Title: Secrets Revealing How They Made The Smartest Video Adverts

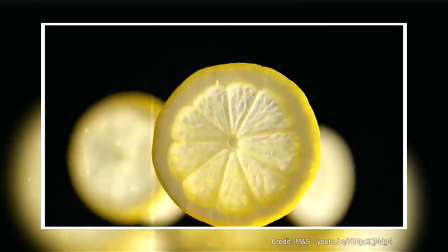The lemon ballet, shown here, was created by hanging lemons on a fine thread,
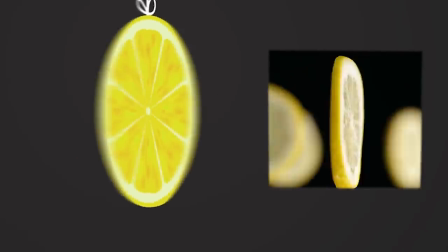then moving them to the top of the frame so the thread isn't visible.
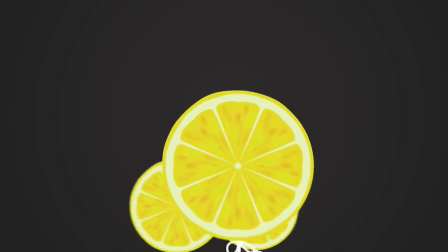Then they flicked the lemons to make them move, slowed the speed down, and flipped the frame upside down so the lemons appear to be spinning on their own.
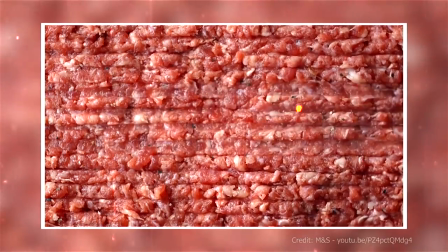But the toughest trick was making a hamburger patty roll perfectly into some spices.
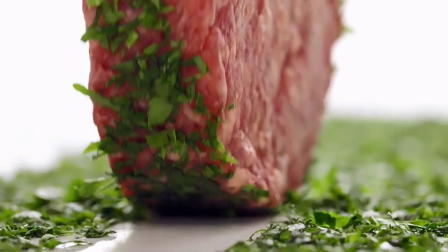They didn't use any strings or tricks, but painstakingly kept rolling the burger until it landed right.
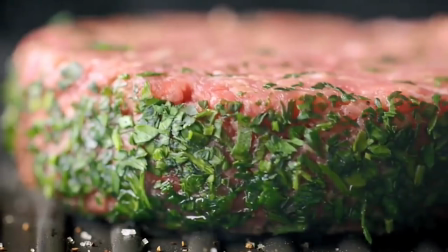The herbs had to be rearranged after every take. Looks delicious, but how about those exploding strawberries?
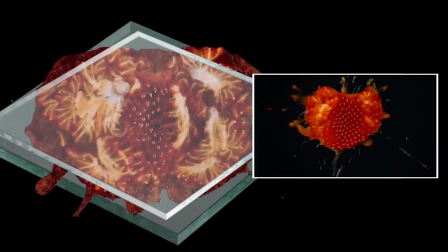They simply put a strawberry between two pieces of glass and squashed it, the same way they did the cranberries and pomegranate.
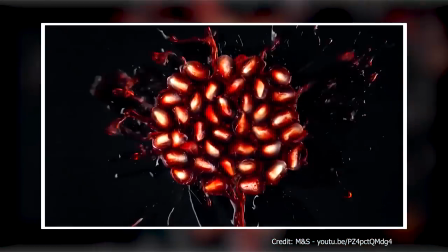That's some fine food advertising. Number 6. I'd Like to Buy the World a Coke.
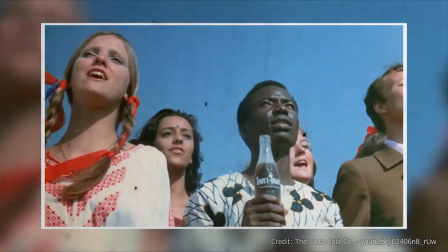I'd Like to Buy the World a Coke is one of the most iconic ads of all time,
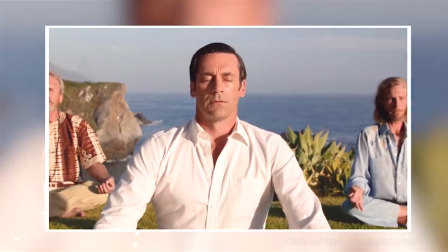but it almost didn't happen. And no, it's not because Don Draper missed his bus to the ashram.
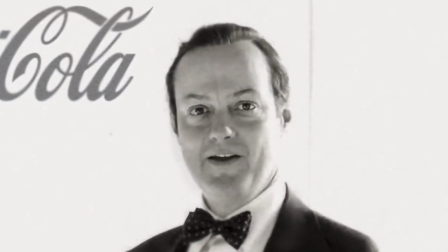In 1971, Bill Backer was creative director for the Coca-Cola account at McCann Erickson.
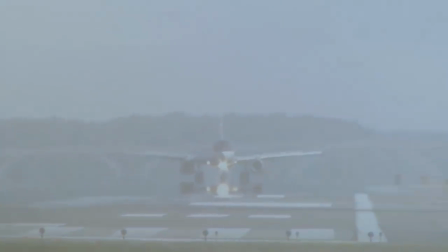A London fog forced his plane to land in Ireland, where he observed people were understandably crabby after being detoured.
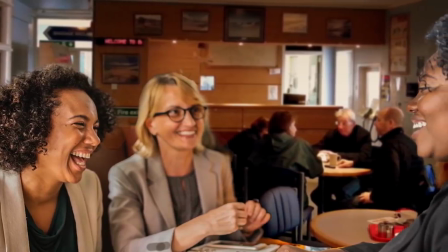But the next day, most of the passengers were talking, laughing, and sharing stories in the airport cafe over bottles of Coca-Cola.
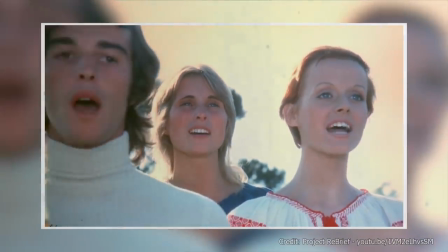Inspired, he decided Coke was a great way to bring people from all walks of life together, and he shared his idea with his co-worker, Billy Davis.
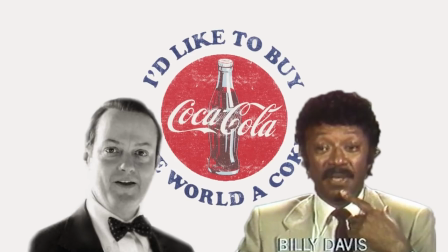"I'd like to buy the world a Coke," he happily announced. Davis said out he'd rather give the world peace and love.
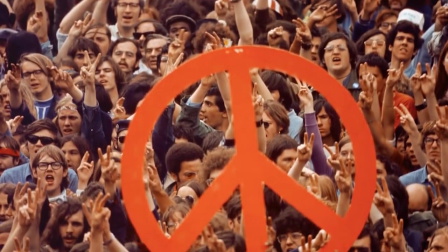Hey, it was the 70s.
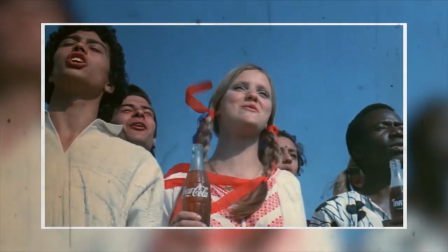They decided to combine the ideas and make an ad where people from all over the world came together with peace and love while drinking a Coke.
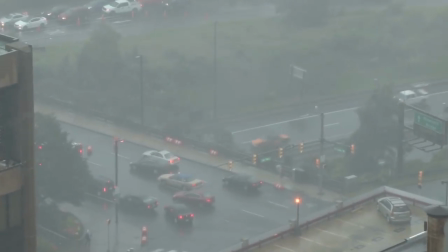Unfortunately, shooting the ad was anything but peaceful. Rainstorms chased the crew all over Europe, washing out one shoot after the next.
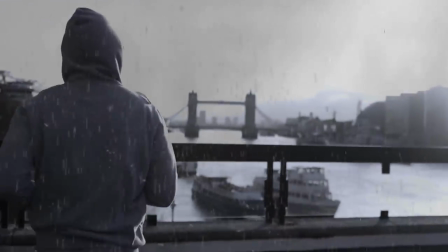After casting people in Britain, they were rained out.
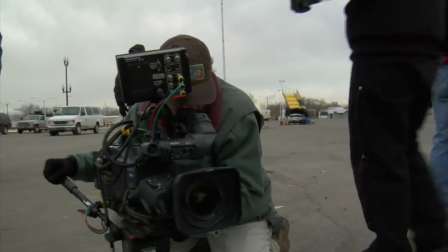Then they moved to Rome, where they managed to shoot some film, only to discover that happy, peaceful people all kind of looked like drowned rats.
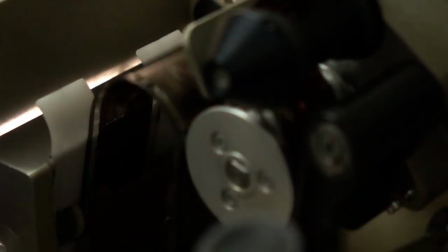They were forced to scrap the film and try again, finally getting good shots at a racetrack in Rome.
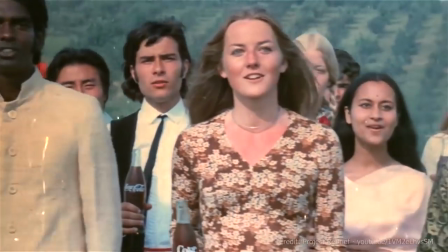The whole thing cost
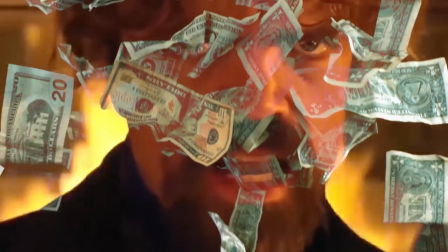$250,000, which doesn't sound like much compared to a modern Super Bowl ad, but in 1971, the amount was unheard of for shooting a commercial.
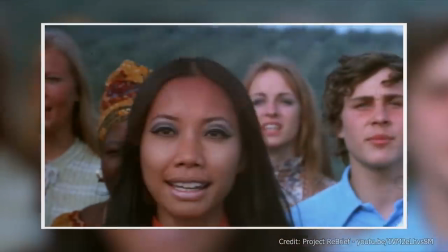Fortunately, it paid off when the ad became one of the most famous in history. Number 5.
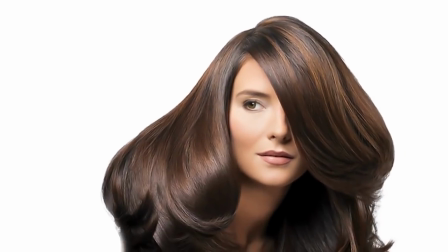Hair commercials. I often wonder how models get their hair to look so amazing in commercials.
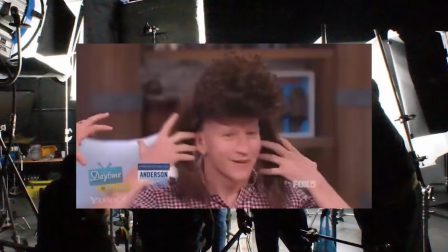It turns out things get pretty hairy behind the scenes, and that's not a joke.
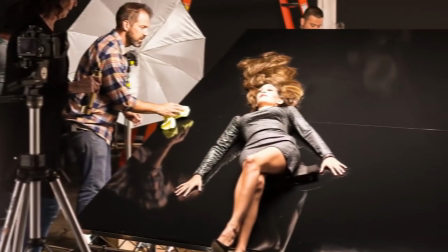Models often lie down on a plank and nestle their head into a fan of fake hair that's glued to the board.
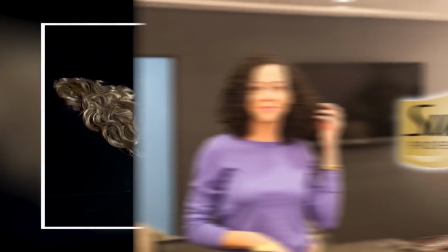When they get up, the hair stays behind, as seen here. In a new marketing campaign, Suave revealed this and other tricks of the trade,
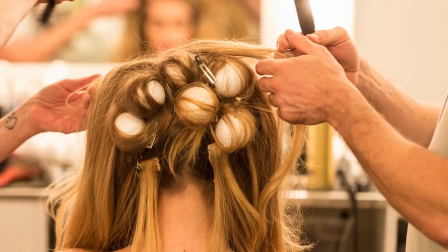like pinning styrofoam balls to a model's head to create the look of volume. And don't forget the green screen fluffers.
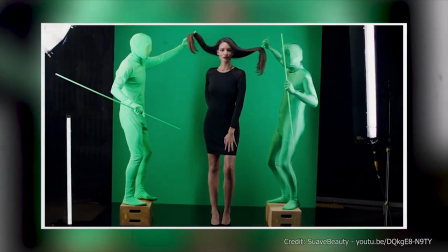They dress in green to blend in with the screen. Then they stand on either side of the model and fan her to create the illusion of wind blowing in the ad. Number 4. Old Spice ads.
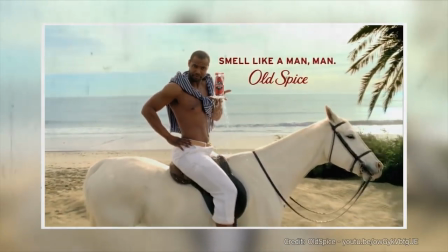There's nothing like an Old Spice ad to remind me that I'm not, well, the Old Spice guy, and I can't fly or do exciting tricks.
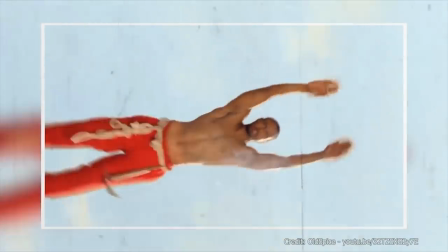Actually, neither can the Old Spice guy, as you see here.
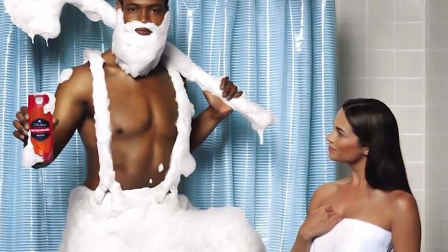It turns out these ads are targeted at women because the deodorant company's ad agency realized women usually buy toiletries for the men in their lives.
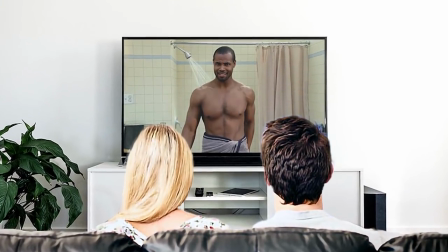They wanted to create an ad that would speak to women without alienating male viewers.
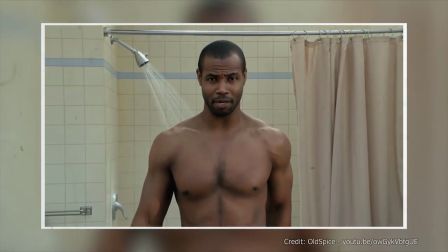So the Man Your Man Could Smell Like campaign was born.
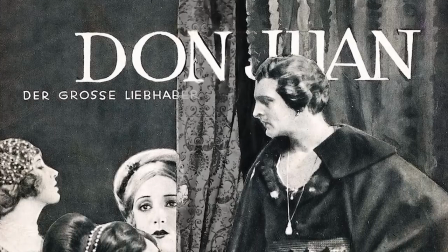Actor Isaiah Mustafa decided to take a Don Juan approach to the character in his audition, and the agency loved it.
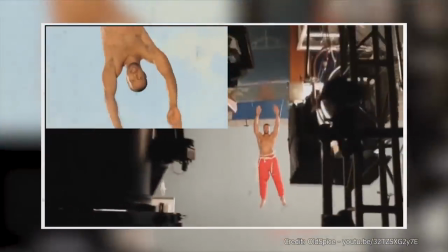The spot was filmed continuously, with a minimum of computer-generated images, and required 38 takes over 2 days.
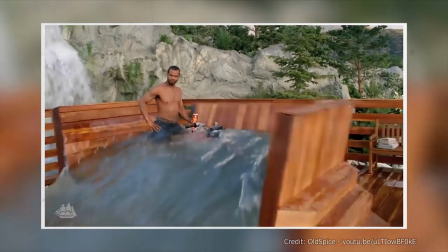They have since taken this format and created lots of variations on this initial success.
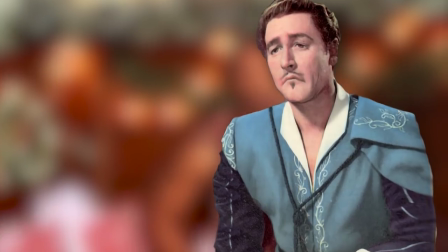Even Don Juan must be exhausted after that. Number 3. Burger commercials.